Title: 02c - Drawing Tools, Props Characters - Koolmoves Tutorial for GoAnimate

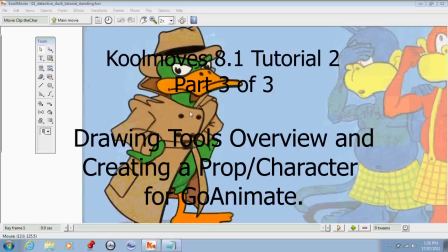0:01 So here we have my finished
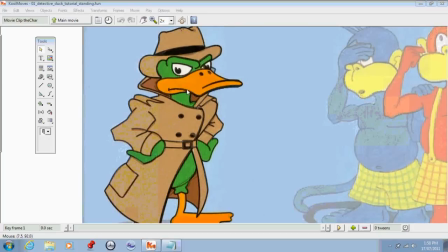0:05 traced image of Detective Duck, and you'll see some of these lines I've used some of the line styles to make them a bit thicker, just to give him a sort of three-dimensional look.
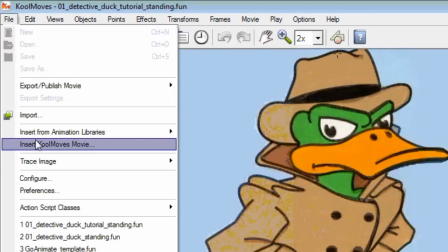0:21 So if I get rid of the image that I've been tracing so you can see him properly,
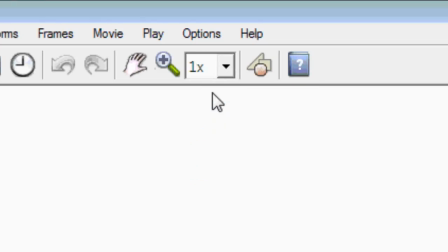0:28 there he is there, and I'll zoom out a bit, zoom out and center him so you can see him.
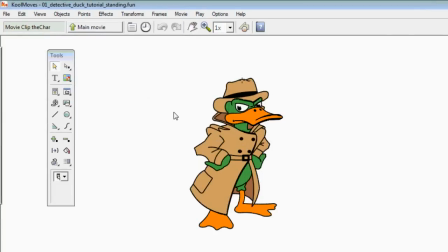0:40 So that's my Detective Duck character, and I'll show you how I've drawn him in sections.
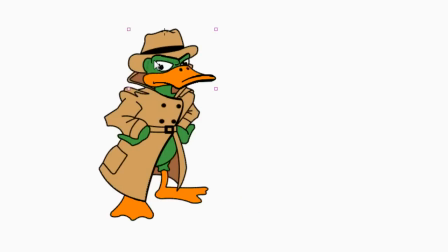0:53 So you can see with the selection tool I've selected the head,
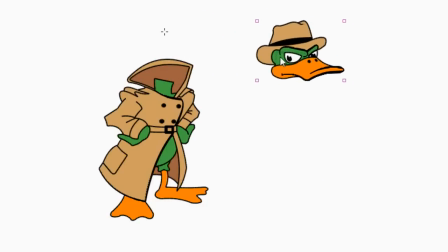1:00 and if I now move that, see his head is a completely separate part. He's got his neck and body in there.
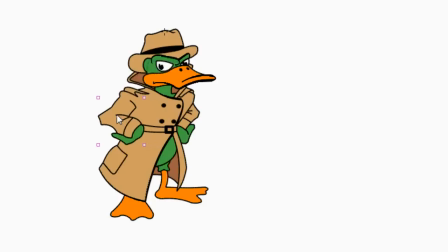1:11 You see, as we did before, the arm is completely separate on that side. This arm here is also a completely separate group.
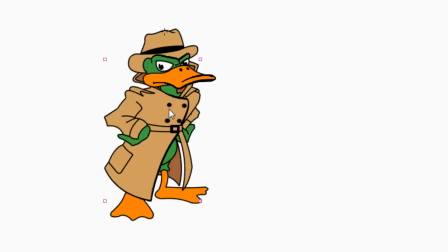1:30 If I select his coat, move that, you'll see that's completely separate.
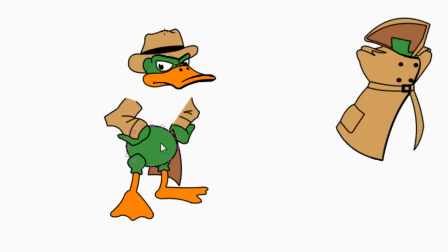1:41 And down here, midsection, that's a separate part. And then each leg is also a separate part.
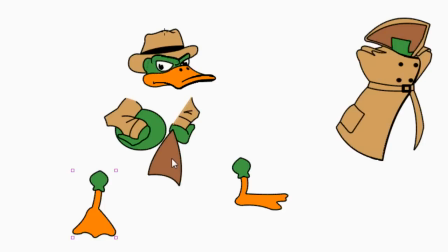1:56 And this part here is the back of his coat. So if I undo
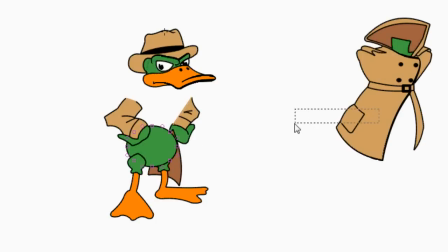2:05 all that, you'll see, if I put this back,
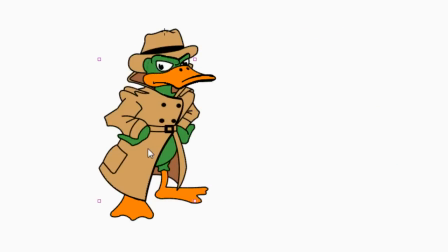2:14 that's the back of his coat in there.
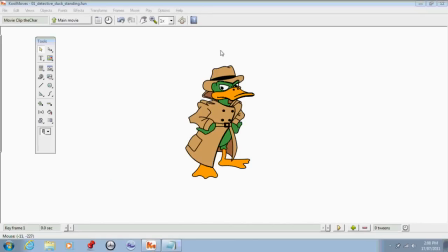2:20 So the first action that you want to make for your character is what I call a breathing action. And a breathing action is basically what your character is doing when they're standing still.
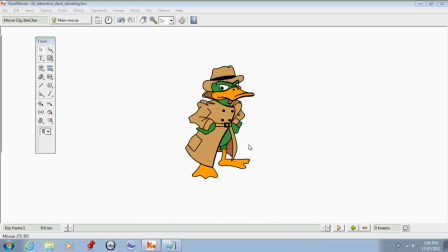2:39 And by adding a breathing action, you'll make your character seem more realistic and more alive.
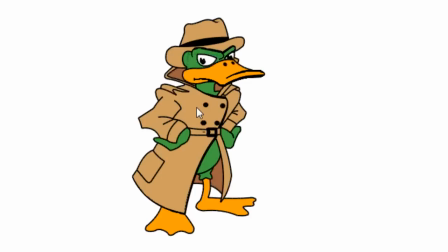2:47 Because if I had just this image here on its own as my standing still character, people would become aware very quickly that this character was standing so still that he was practically a statue.
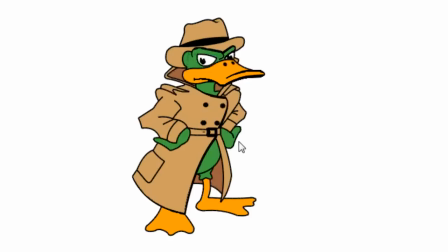3:07 So we want to give him some life by making him breathe, and it's a very simple thing to do.
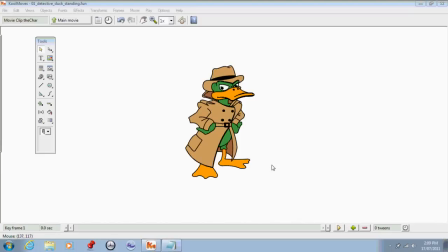3:15 And really all you do is add one keyframe.
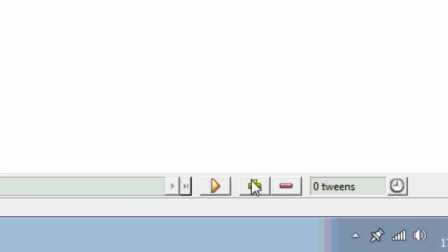3:23 So to do that, I add a keyframe by clicking this button here.
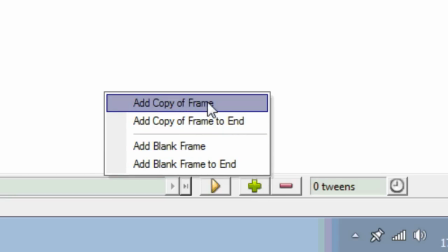3:30 I want to add a copy of the current frame.
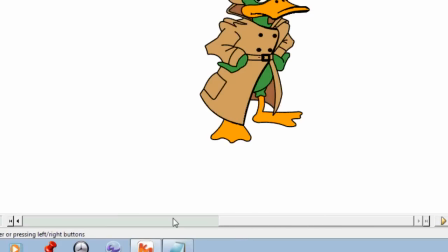3:35 So you see, by doing that, my slider across the bottom here now has two positions.
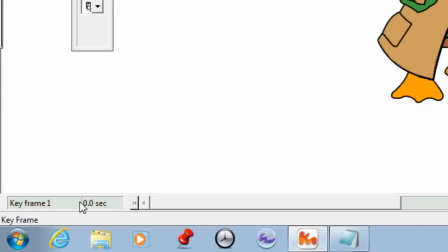3:45 And you'll see over here that when I slide that, it'll swap between keyframe 1 and keyframe 2. We want to be on keyframe 2.
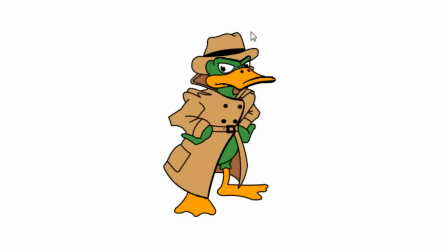4:01 And to make Detective Duck breathe, all I need to do is select all of his top half body sections.
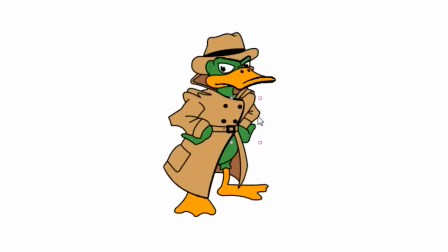4:16 So I'll do that by multi-selecting them. So I'll select that arm and then hold down the Shift key, select his other arm, then I'll select his coat,
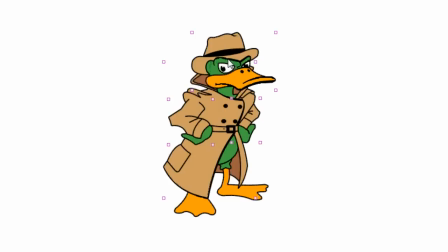4:32 and then I'll select his head. So I've got all those points, or all those items selected.
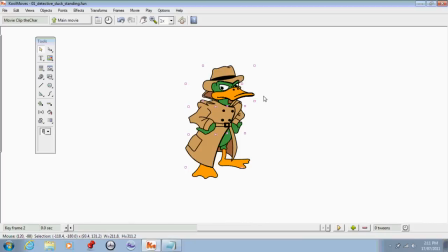4:42 Now to move them, I'm going to move them straight up, but I'm only going to move them slightly because
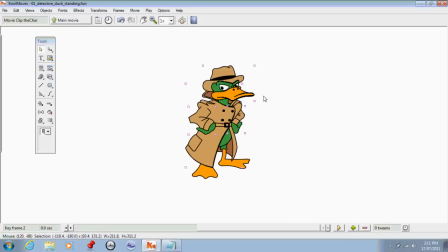4:54 we want him to stand still and breathe, but we don't want him to sort of look like he's really puffed or out of breath. So to move all these, I can just use the arrow keys, and I'm going to use the up arrow key and move all of these points up
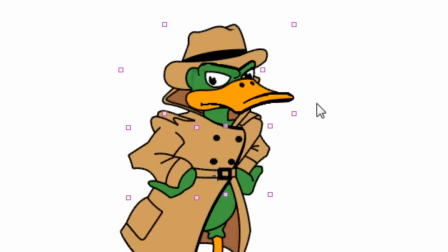5:15 about 3 pixels. So I'll press 1, 2, 3, and you'll see they all move very slightly.
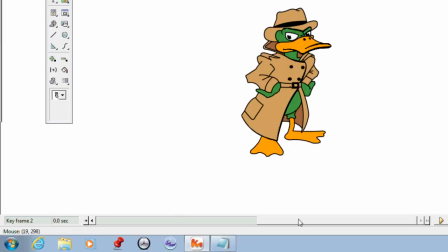5:26 So if I now deselect that and go to frame 1, see how he's now going up and down between the 2 frames.
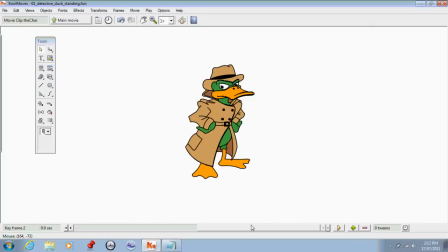5:43 Now what I need to do is add one more keyframe, but this keyframe will be for when he breathes in again and gets him back to this position.
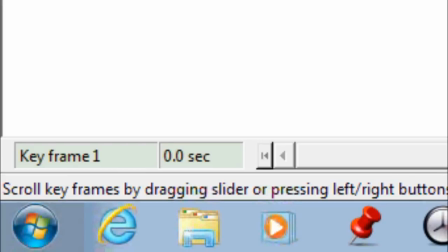5:59 So to do that, we go to keyframe 1 and add another keyframe,
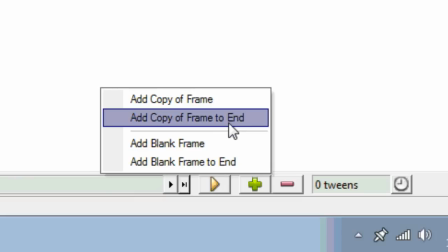6:07 but this time we just add a copy of the current frame to the end of the animation. So we select add copy of frame to end.
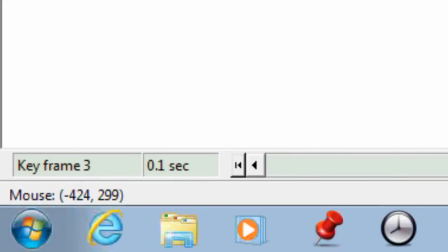6:19 Now we're on keyframe 3, which is identical to keyframe 1.
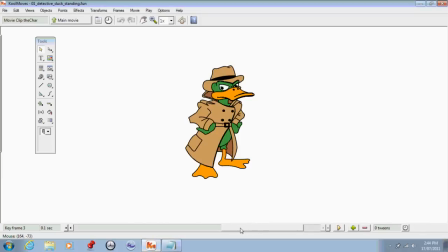6:30 So now that we have our keyframes, in order to make this animation look smooth, we're going to have to add in tweens.
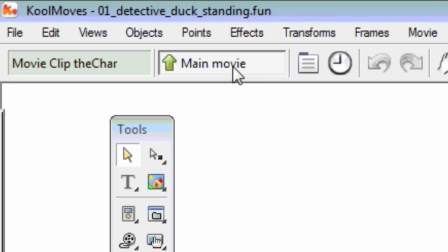6:42 So just to demonstrate the difference, we'll go back to the main movie and we'll preview
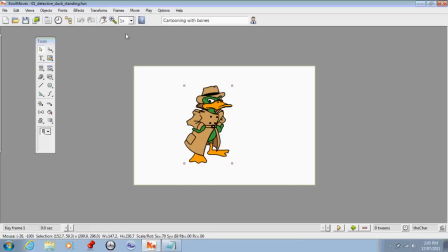6:50 this animation with just the keyframes.
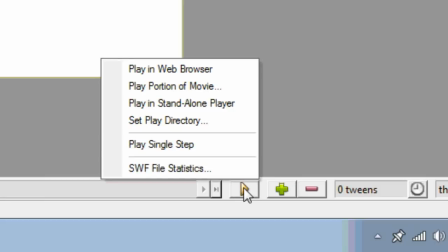6:58 So to preview it, we click on this button here and do play in web browser.
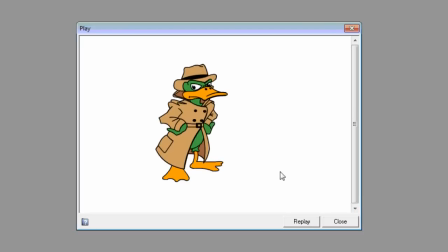7:10 You'll see Detective Duck now looks like he's practically vibrating because there's only 3 frames in his animation at the moment. So we want to slow that right down so that he looks like he's breathing and not having some kind of fit.
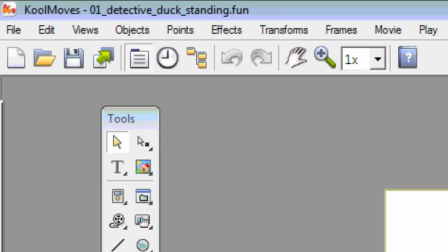7:31 So we'll go back inside his movie.
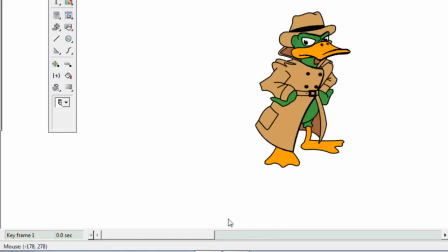7:37 What we want to do is between each frame we want to place some tweens. And what tweens are extra frames that the computer will calculate
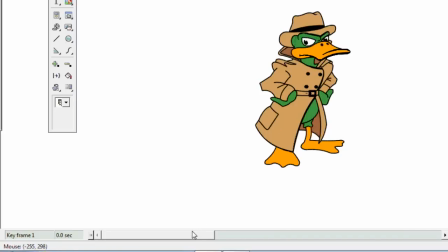7:54 to get this character from this position to that position.